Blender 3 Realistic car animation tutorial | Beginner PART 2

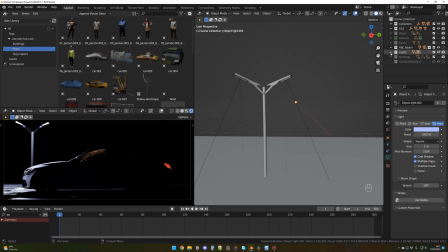[8:35]
And actually it looks already pretty good for me, but just one thing though, I have to turn off the light inside.
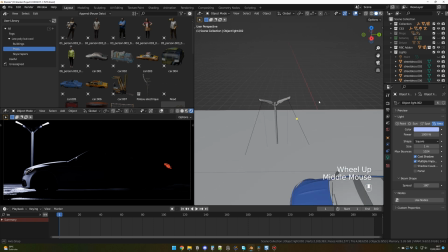[8:43]
And when you are happy with the first configuration, to copy it, you select everything and Alt D,
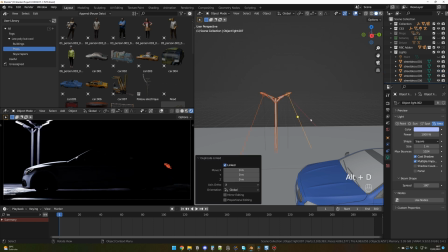[8:50]
okay, Alt D to copy the lights. And why Alt D?
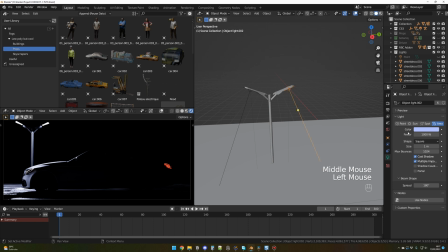[8:57]
Because those objects will have the same properties. So if you change the power of a light, it will affect the other lights as well.
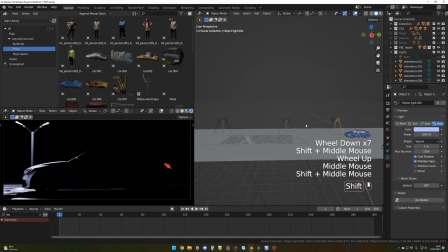[9:05]
So I use 3 main sources. So one here, one here, one here. One around 150 frames and one around 300 frames.
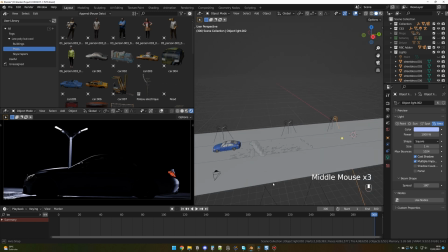[9:15]
Okay, this is for my configuration, but don't hesitate to change it for your configurations if you want more lights maybe.
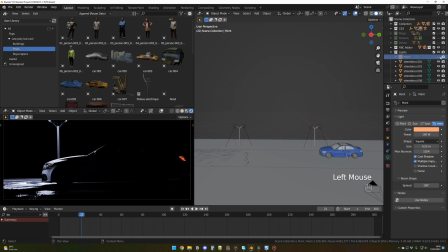[9:22]
And for the light inside the car, I just created an area light that I have parent to the car.
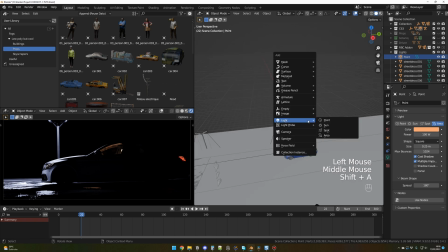[9:31]
So to do so, you press Shift A on your keyboard and light, and you select area light.
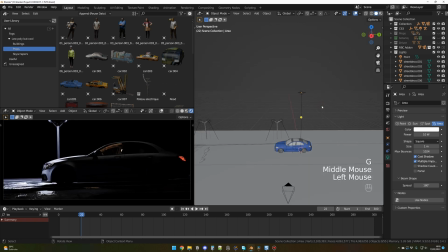[9:38]
Let me move it. And at the moment, the light is not going in the good direction. So you press N, item, and you move it on the X-axis. I think it's minus 90 degrees. Yeah, like this.
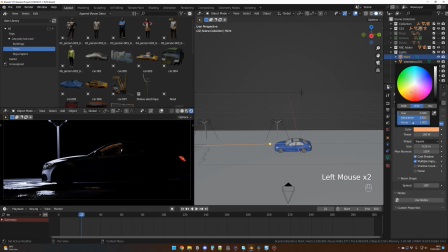[9:53]
And I used the color, this color, if you want to see the values, and the power was 100 watt. And to parent it to the car, you just move it wherever you want it.
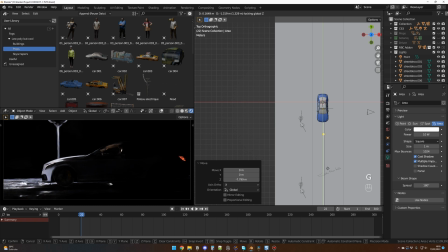[10:06]
So let me go on top maybe, and I think I I put mine here, and something like that.
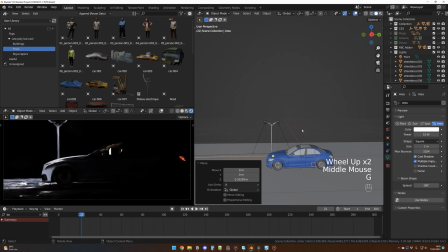[10:14]
You move it, and to parent it to the car,
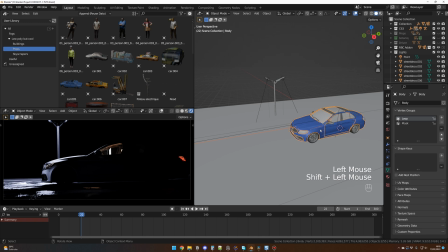[10:17]
so you select your light and then you select the body of your car and Control P to parent it, and object keep transform. So the light will move with the car, but I will not do that because it's already done. And once again, this is your project.
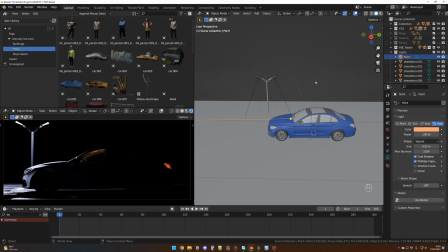[10:32]
If you don't like this light or the color or the power, you just have to change it or turn it off completely if it's better for your scene. Okay, that's it for the main light. Now let's go for the buildings.
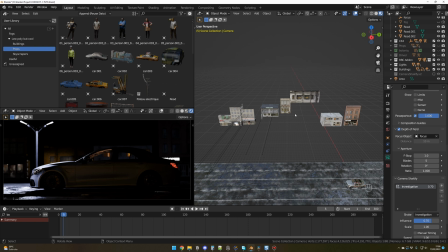[10:44]
For the buildings, I use those 5 from my city pack, and once again, I will make 3 of them available for free so you can follow along. But before that, let's check the camera settings. So I click on the camera here and I go in camera settings,
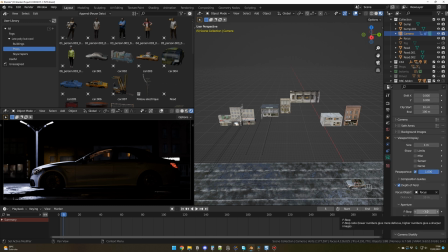[11:00]
and be sure that you have f-stop 1 or less than 1 in order to have this blurry background. And concerning the buildings, I chose those ones because they got lights which will give some interest to the scene. I placed them randomly to have a good looking background for my taste.
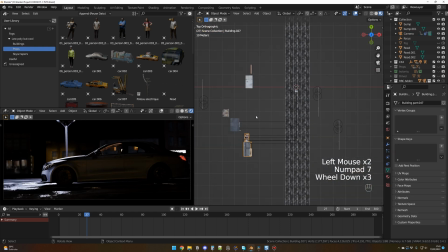[11:20]
And as you can see, if I go in top view, they are pretty far from the car. Then I decided to place 2 of them on this side to have some lights spilling on the car here. Let me show you the with and without. So if I select this building and I hide it, as you can see, there is no lights.
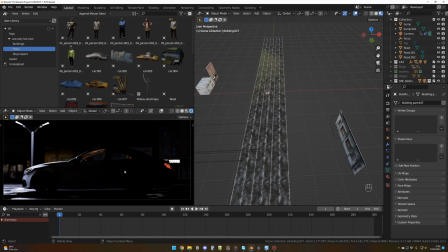[11:37]
The look is nice as well. It really depends on what you're looking for. And now with those buildings, as you can see, we have more information on this side of the car. Okay, that's it for the buildings. It's pretty easy when you have the right tools. And now let's talk about the driver.
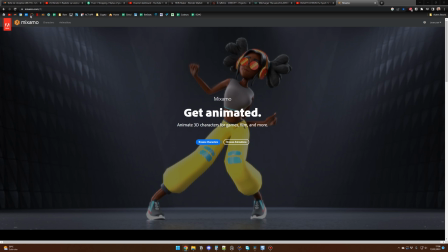[11:52]
For the driver, I use the character from Mixamo. So you just go in mixamo.com and browse characters.
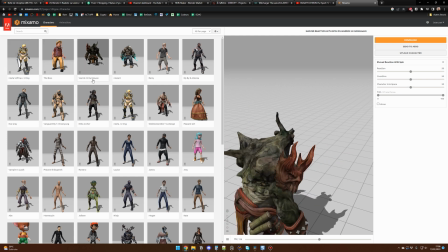[11:59]
And I think I selected James.
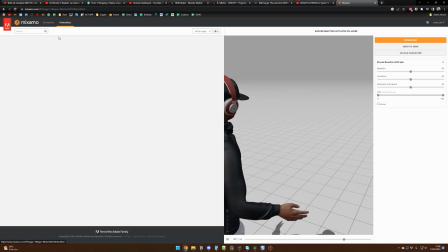[12:04]
When you have your character selected, you just go in animations here and you select an animation, and I went for
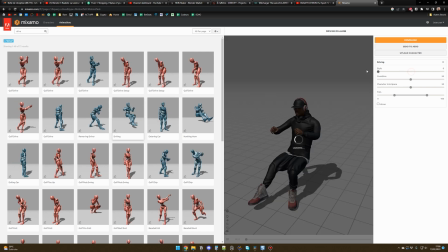[12:13]
driving, and for the style I went for 0 to have a very decontract style.
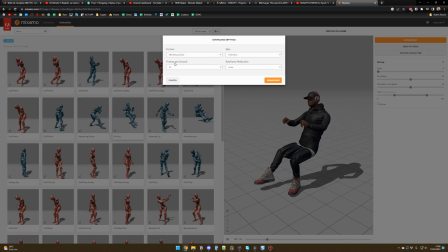[12:21]
Then you click on download. FBX, you select the correct FPS and download. Then you will have an FBX file.